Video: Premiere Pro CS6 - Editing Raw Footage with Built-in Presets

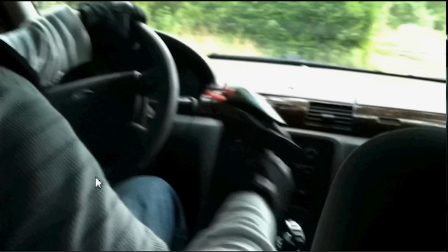[8:18]
So now you have a preview, and you can do a couple of things. You can press space, and it plays it out.
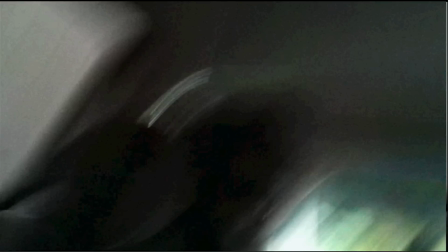[8:29]
And that's the wrong clip, actually, guys. So I'm going to, when I switch scenes here, I'm going to change it out.
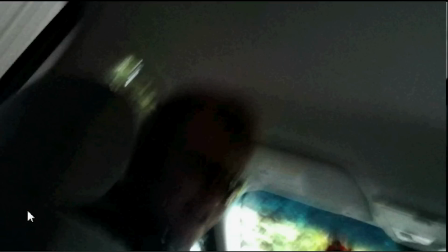[8:38]
But to give you an idea, you can press space, you can press play,
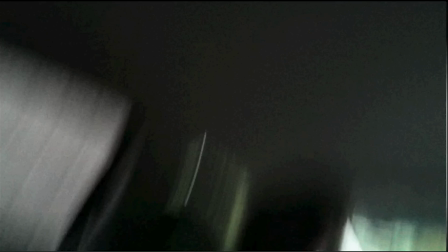[8:41]
you can mess around with some of these other functionality here, step forward, step backwards. The only one we'll really use for today is the play stop toggle. So we can find the area where we want to use the razor tool,
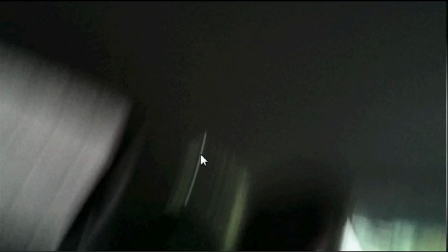[8:59]
so we can mix and match our clips to provide some decent continuity of camera angles and footage that we have. That's really all I have for this section of Premiere Pro.
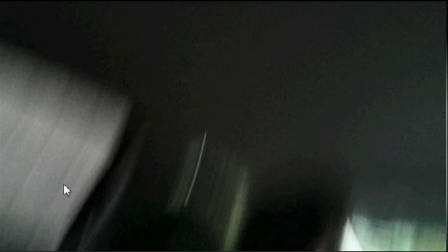[9:14]
Let's move on down to the bottom right, our sequence editor, where we'll do the majority of our work, actually almost all of it.
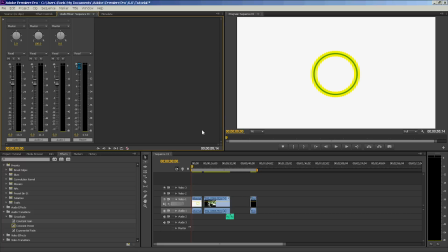[9:24]
Let's do that right now. All right, guys, so I have the clips that I need to work with, and I'm going to do the transitions really quickly. I'm going to apply the presets that I want to use. I'm going to work with my audio really quick, or actually I'm going to work with my video before I do my audio, because we need to cut some clips.
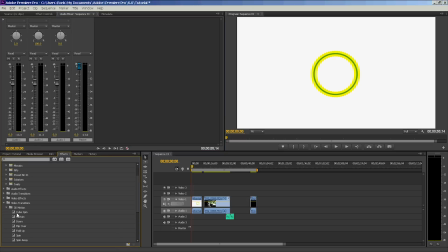[9:41]
I'm going to click on video transitions, 3D motions, and I'm going to click on tumble away. First, I'm going to align my clips until I see that black bar indicating that it's aligned. I'm going to click on tumble away. I'm not going to release my mouse, and I'll drag it over.
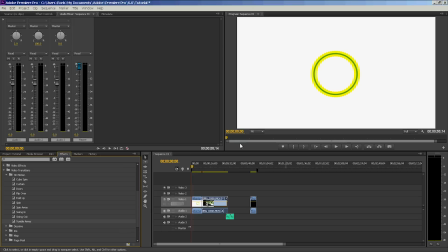[9:59]
Ignore any messages about repeated frames. That's perfectly fine. The reason I do that is to avoid a sharp transition between a white background and a darker background of this clip right here.
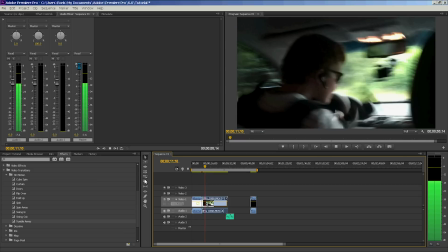[10:08]
And I'm going to press C or click on my razor tool.
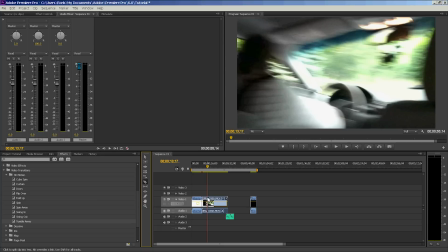[10:12]
And right here, when my driver is getting out, I'm going to click, I'm going to align my razor tool with the red arrow. And I'm going to cut right here. I'm going to move my bigger clip away since I don't need that right now.
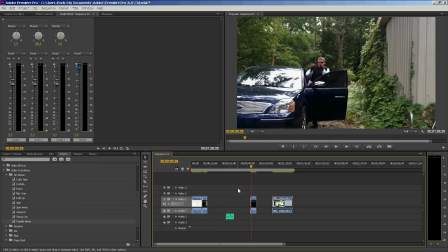[10:24]
The reason I do that is so I can match it up with this right here as it's getting out of the car. I'm going to bring that in and align it nicely.
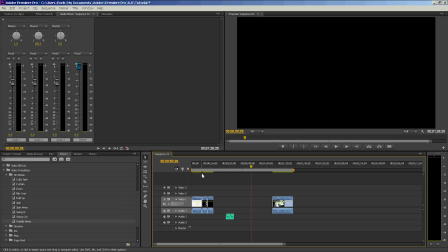[10:32]
Okay. So we have our transition. Right here, we have another sharp transition that we need to fix.
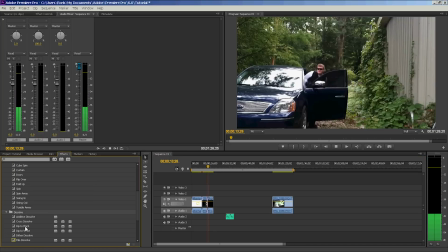[10:39]
So I'm going to click on right here. I'm going to click on dip to black.
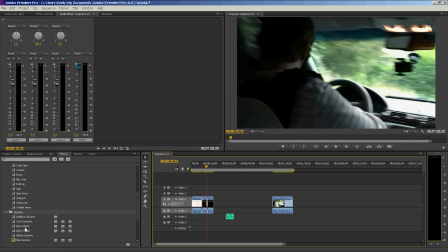[10:45]
And I'm going to fade to black for that scene. So it looks something like this.
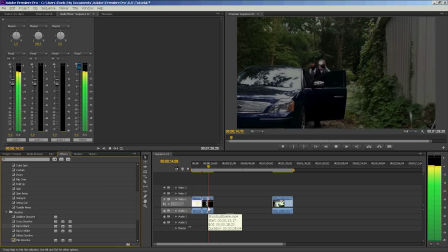[10:50]
It's a little smoother. Not as bad.
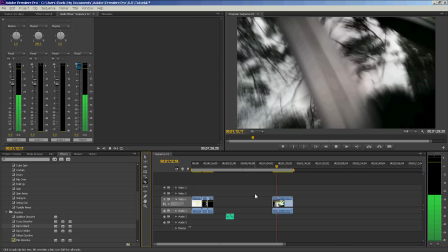[10:54]
Right here where my cameraman's getting out of the car, I'm going to cut that away right about here since that's footage we don't need. I'm going to bring that bigger clip in.
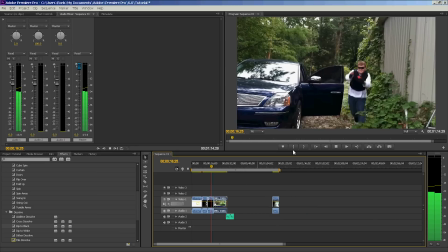[11:12]
And now it matches when the actor here is moving out of the frame.
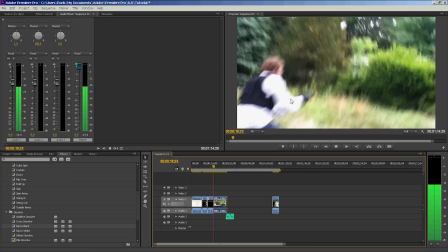[11:17]
It's moving from the left headlight and we see him right here with the cameraman.
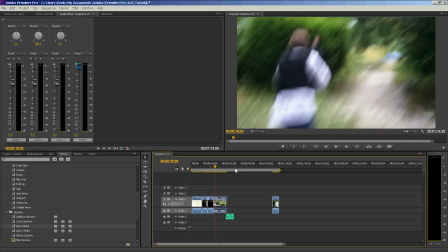[11:23]
This scene we need to split in two
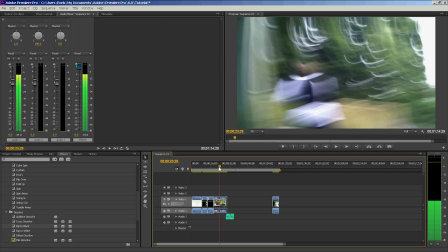[11:29]
right when he's getting to the door, and what we'll do is we'll apply some music.
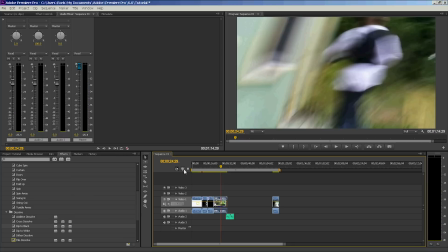[11:38]
So right here we're going to cut, and we're going to mute this by right clicking audio gain and negative 96. If you do anything greater than that, it just won't take effect. So if you do negative 100, it's going to set it right back down to 96.
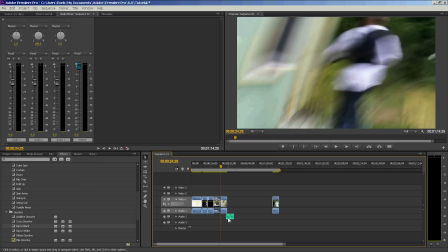[11:57]
But that's not a problem. Just click OK or press enter. And now we'll bring in our music right here.
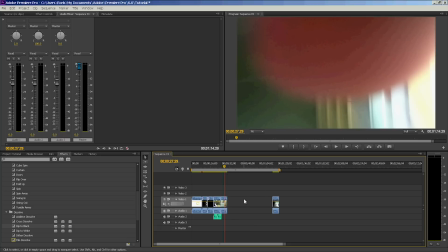[12:04]
What I'm going to do now is I'm going to fix this little spillover of audio I get into this clip that's not muted, because I don't want music playing there. When that red arrow shows up,
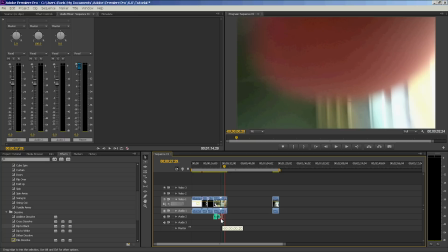[12:16]
I'm going to click it and hold down the left mouse button and push inwards to the left until I see the black bar telling me I'm aligned.